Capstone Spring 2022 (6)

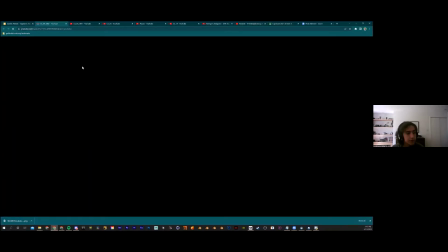31:33 This one took two hours, 45 minutes to do, or just an extra 35 minutes from the other one. And you can see this,
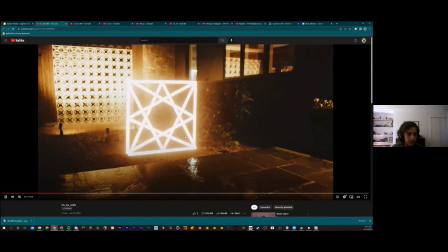31:42 it already looks a lot better because now the bright object is flaring out in the camera sensor,
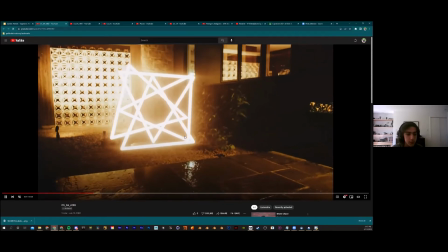31:50 which is why it sort of looks like it's glowing a lot more than before. if you look at this one
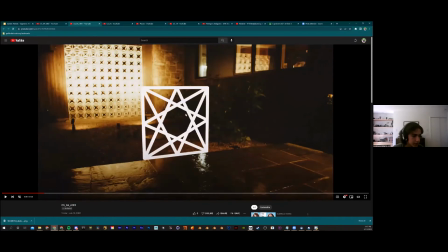31:55 there's really no reaction like it's super dark around it but
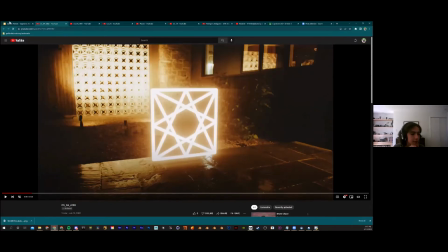32:00 here it's a lot brighter and that's just something that happens when light hits
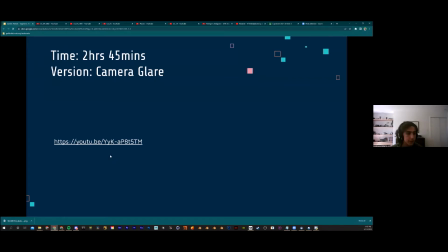32:05 the camera sensor it blooms out and so that makes a big difference so
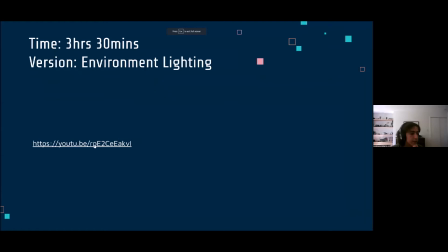32:09 now with at three hours 30 minutes of working on it I got environment lighted
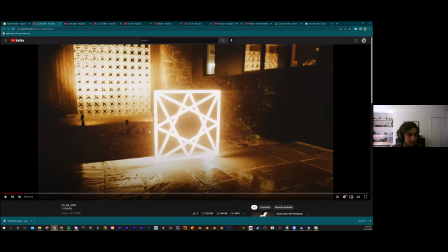32:14 so now you can see in this one there's light being cast by the object on the environment and that makes a big difference with the realism of it especially in such a dark environment where you know that there'd be a lot of light four
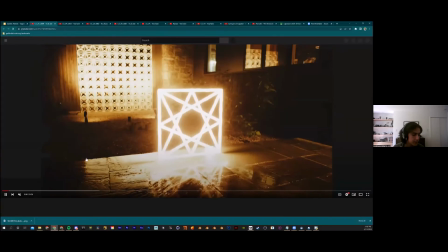32:31 hours 15 minutes at four hours 15 minutes i was able to add reflections which at first you might not notice
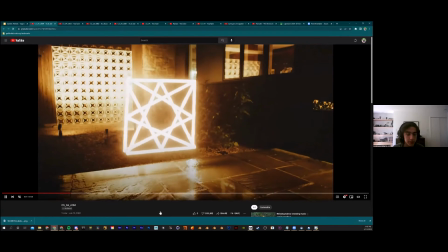32:38 that there aren't reflections when you don't have them but if you do notice that you'll be like oh that's weird that's kind of weird that there aren't reflections and then when you see it with it
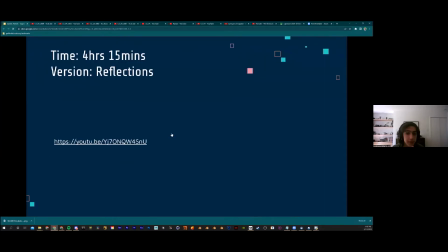32:47 you actually can tell it does kind of make a big difference um might not be able to tell on zoom but you can tell here now five
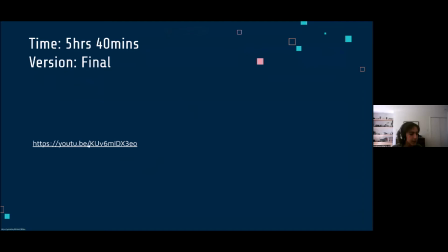32:55 hours 40 minutes so this is like a big increase of time so you might think wow it's going to look way better no not really it
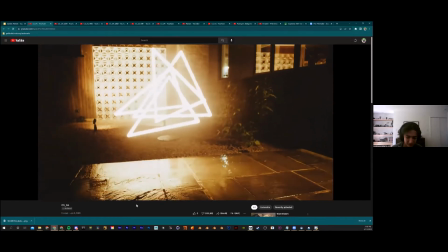33:03 kind of looks the same um this is mostly just like i'm
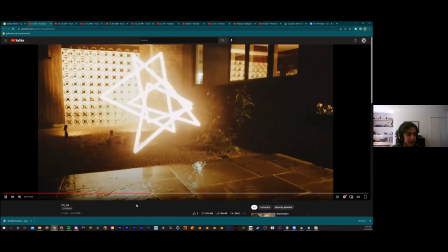33:08 as if the visual effects artist and as somebody who's probably the biggest critic
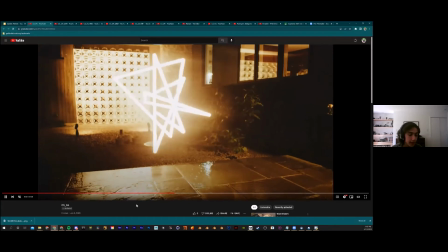33:12 of this shot um i could tell that it made a big difference things that i did
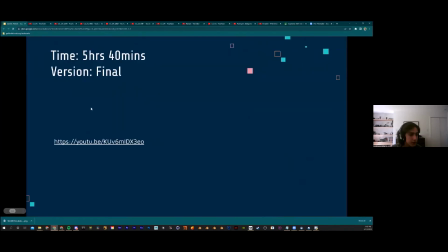33:17 was i made the flaring have more texture i just added some more displacement from the heat around the object things like that and it took
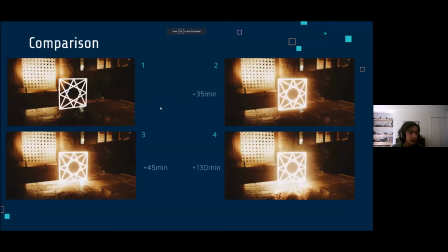33:26 the most time with the least quality influence so you can see here version one kind of a lot worse than version two with just an extra 35 minutes and then here version three just an extra 45 minutes and you got the light on the ground that's
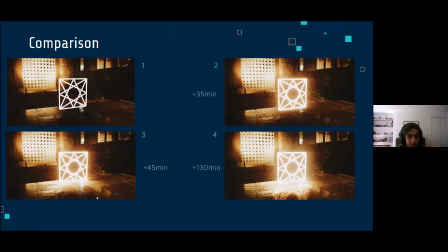33:45 a pretty big quality influence if you know what to look for plus 130 minutes it's not that much better it's definitely better but it's not that much better um this is version five that i have right here that i only showed four things because the changes between versions four and five
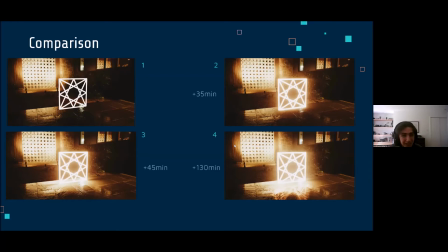34:04 were just so hard to perceive to anybody who doesn't know what they're looking for that it's just i didn't feel like i should so
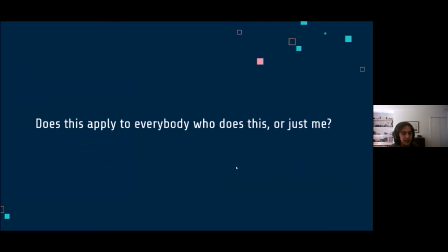34:14 does this apply to everybody does this whole thing of all the time that you spend on that starts meaning less as you go does it apply to everybody that does this yeah yeah it does it's just a thing so this is where i was taking my
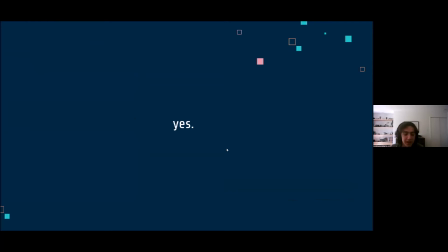34:29 project i wanted to figured out if a lot of other people had the same experience,
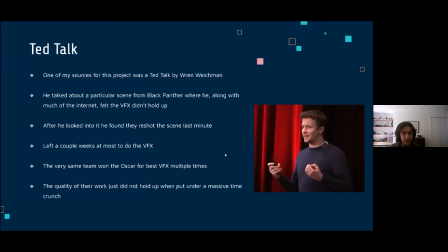34:34 and they do. So one of my first sources was this TED Talk by Ren Weichmann, who is a visual effects artist and content creator online.